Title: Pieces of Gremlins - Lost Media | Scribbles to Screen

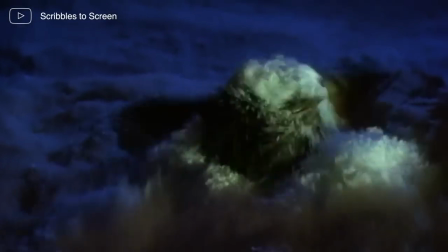10 minutes of deleted scenes have made it to the home media market,
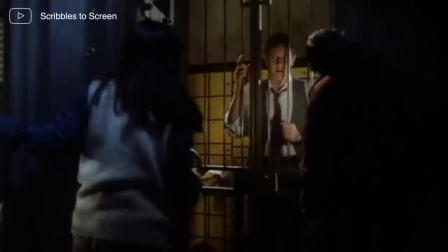which appear to be the same discarded scenes as previewed on the leaked workprint, but there are still some reported scenes that are not available to watch anywhere,
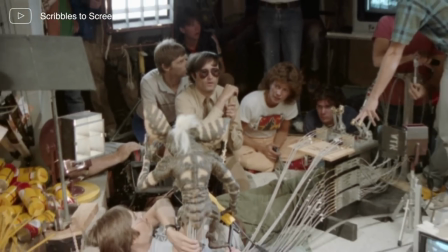with director Joe Dante stating in one of the recent audio commentaries of the film that the initial cut was about 2 hours and 40 minutes long.
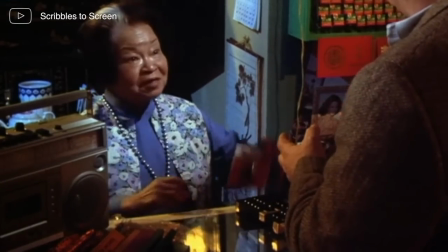There's never anything quite as depressing as looking at your first 2 and a half hour rough cut of a picture because you just think there's so many things wrong with it, how am I ever going to fix it?
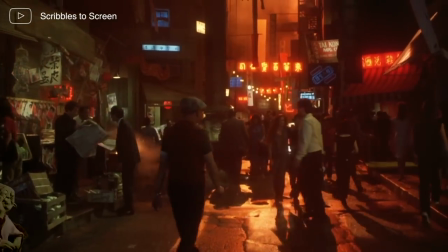Joe Dante additionally revealed in the commentary that there were many atmospheric unused shots of Chinatown.
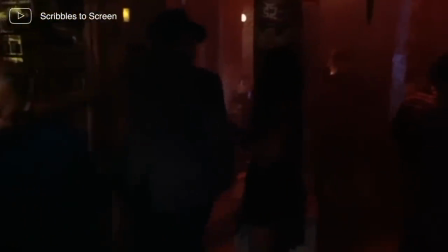He walks through all these streets and there's people burning things, there's all this local colour and stuff, and you just really don't need it.
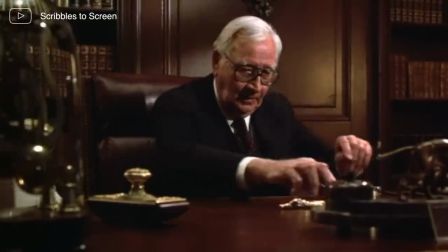Edward Ander played a cut character from the film, being the head of the bank. There are quite a few unreleased scenes with this character.
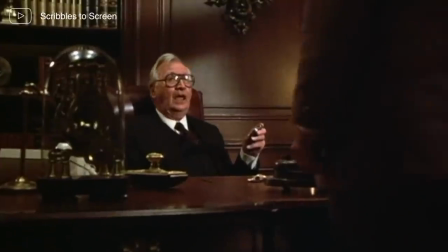A particular quirk he has is a stopwatch, where it seems like by the click of his device that gets everybody on the move.
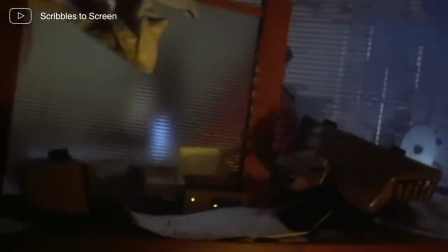He would eventually be killed by the gremlins off screen. There is a deleted scene where Billy and Kate come across his body, that was shown in the network version,
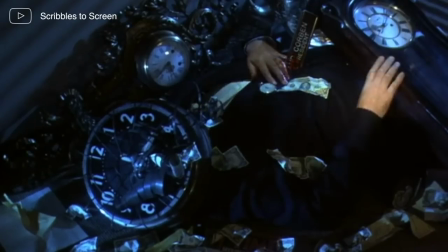with the exception of this one shot showing his body alongside all the dismantled clocks.
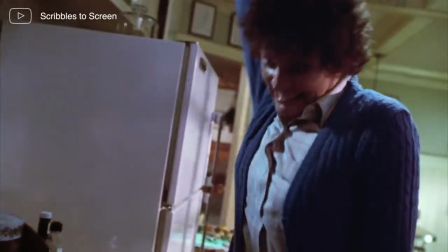In the gruesome kitchen scene, after Billy's mum, Lynn, stabs one of the gremlins,
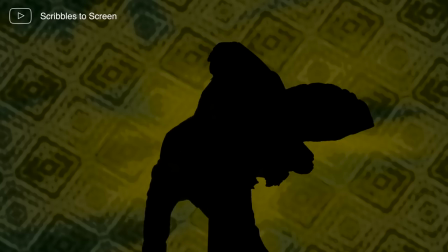we were meant to see that same stabbed gremlin to pull out the kitchen knife, but deemed to be way too graphic,
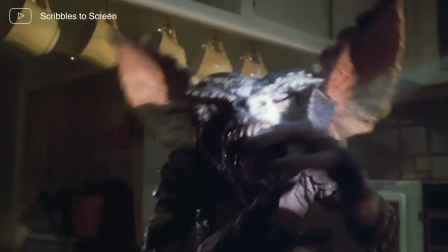it was cut out. But in the final movie you can still see that same gremlin,
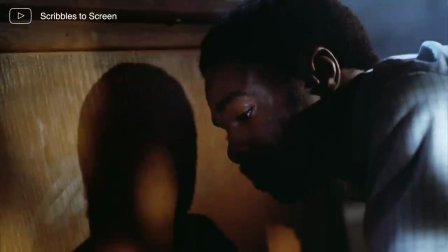squirming and wiggling in the background, the original death scene for the science teacher, Mr. Hansen.
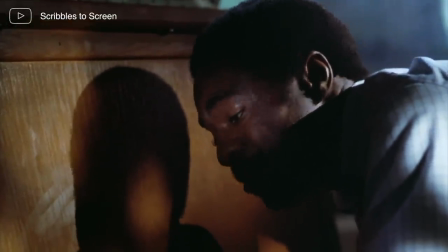When Billy discovers his body, we were meant to see his face filled to the brim with syringes.
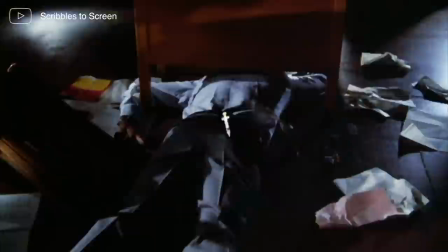But at the reluctance of Spielberg, they had to refilm this scene, where instead now, the doctor has a needle up his anus.
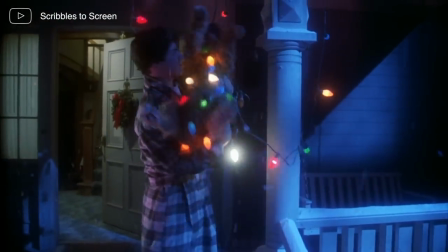In the scene where Billy wakes up and finds his dog Barney wrapped up in Christmas lights,
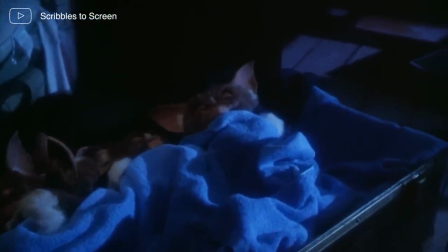there was meant to be a prior sequence towards this, where the evil Mogwai leads the dog outside,
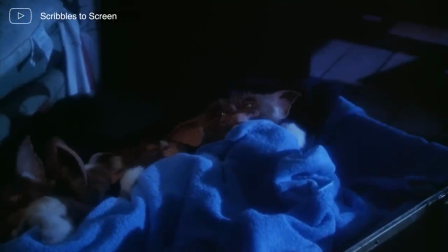concluding by ganging up on him.
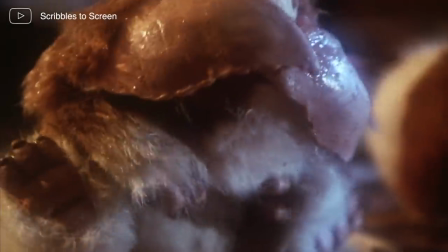The set piece would have featured the Mogwais curling up into a ball and bouncing down the stairs, with the dog Barney following along.
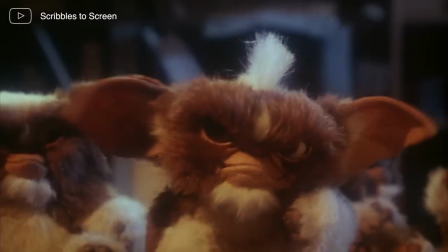Although a theoretical reason as to why this was cut for the final print were reportedly that the animatronics for this scene were a little bit fidgety.
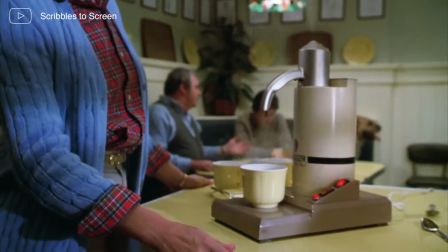Sneaking past the parents' bedroom and- That was a nightmare. And these things were supposed to look like they were walking.
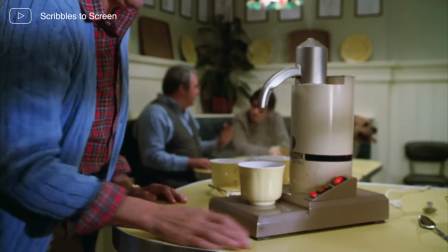Well, it did look like they were walking. They looked like they were walking for about a nanosecond.
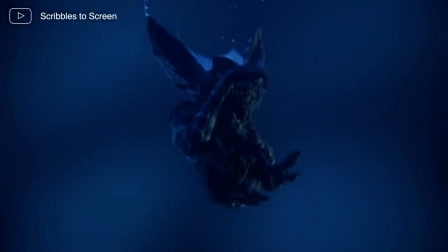That shot going down, we did like 60 shots in the tank, and he kept flipping up and down and upside down and all around.
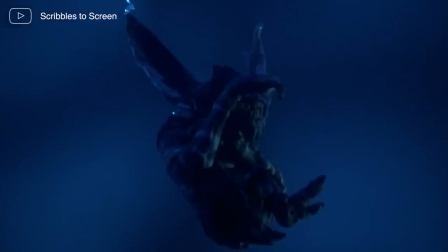Finally, like about the 61st take, we got it, and then somebody pointed out something to me.
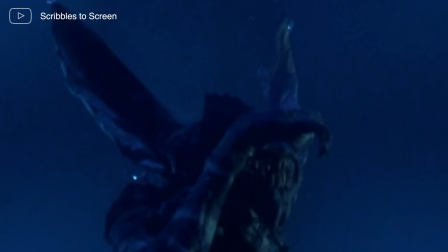We had forgotten Stripe's stripe. I just felt like dirt. It wasn't good, we have to do it one more time.
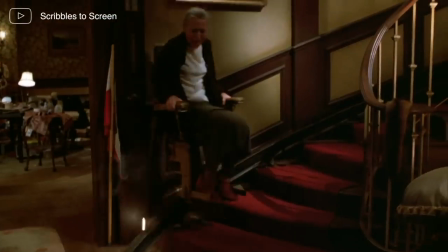In the scene that leads up to Mrs. Daigle's demise on the electric chair,
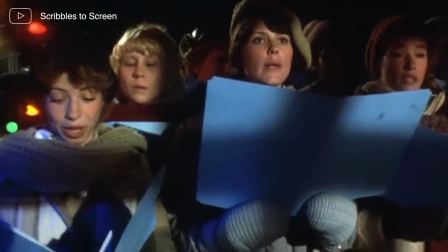we would have first seen her annoyed and dishevelled by some carol singers outside, angrily telling them to go away.
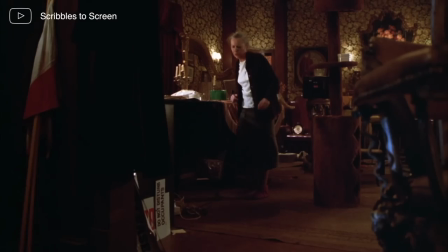Upon returning back inside, she hears the carol singers still going on.
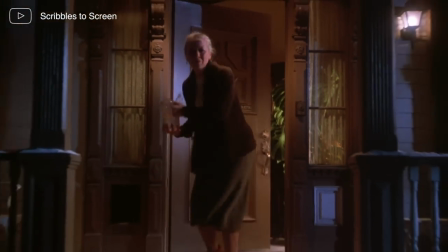Now being extremely unhappy, she returns back outside, finding, to her surprise, a carol of gremlins singing.
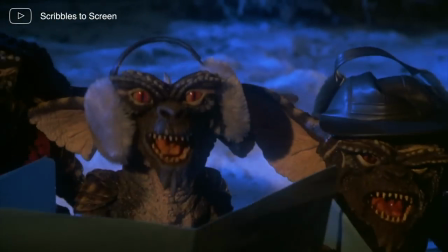This scene was trimmed to remove the human carol singers to more or less get straight to the point.
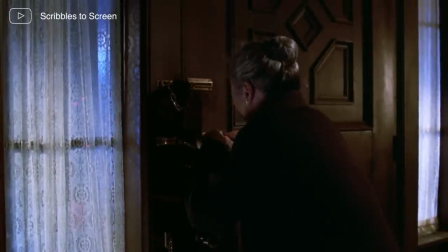It still have yet to have been featured on any home media release or even been shown publicly.
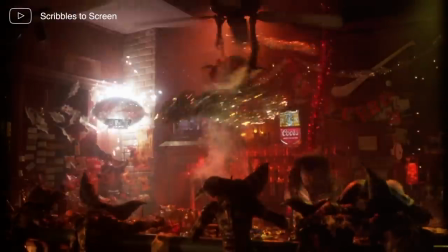The gremlins in the bar only lasted for one page in the script, but in the initial rough cut, it lasted for about 10 minutes.
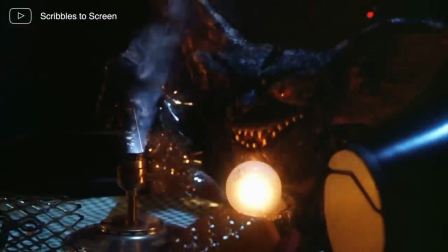The final film cut runs for just about 4 minutes,
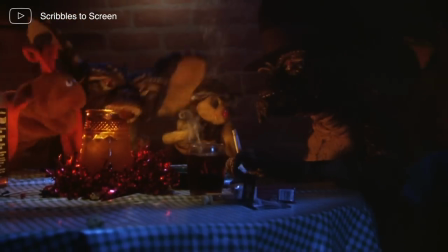leaving about 6 minutes worth of content left on the cutting room floor that has never been officially released.
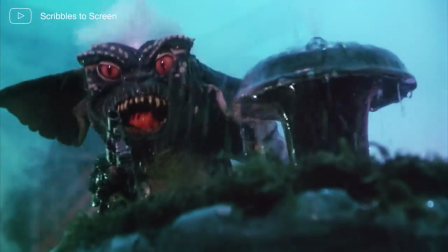Then, at the end of the movie, where Gizmo pulls one of the blinds open, which exposes Stripe to the sunlight,
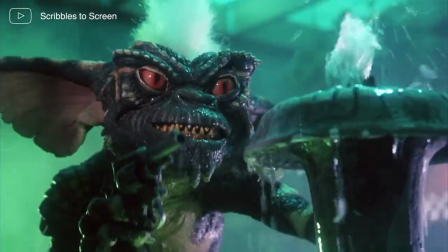finishing him off, Billy was meant to do the final killing blow, opening the final blind,
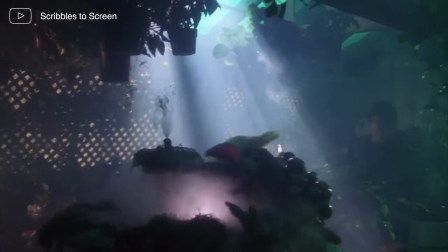which marks the end for Stripe. But in the theatrical cut, they remove this heroic scene with Billy, giving the glory instead to Gizmo. What the heck? I thought I was the hero of this movie and Joe turned to me and goes, the name of the picture is Gremlins, not Billy's Adventures in Kingston Falls. It's called Gremlins. So the gremlin is going to save the day. And I went, okay.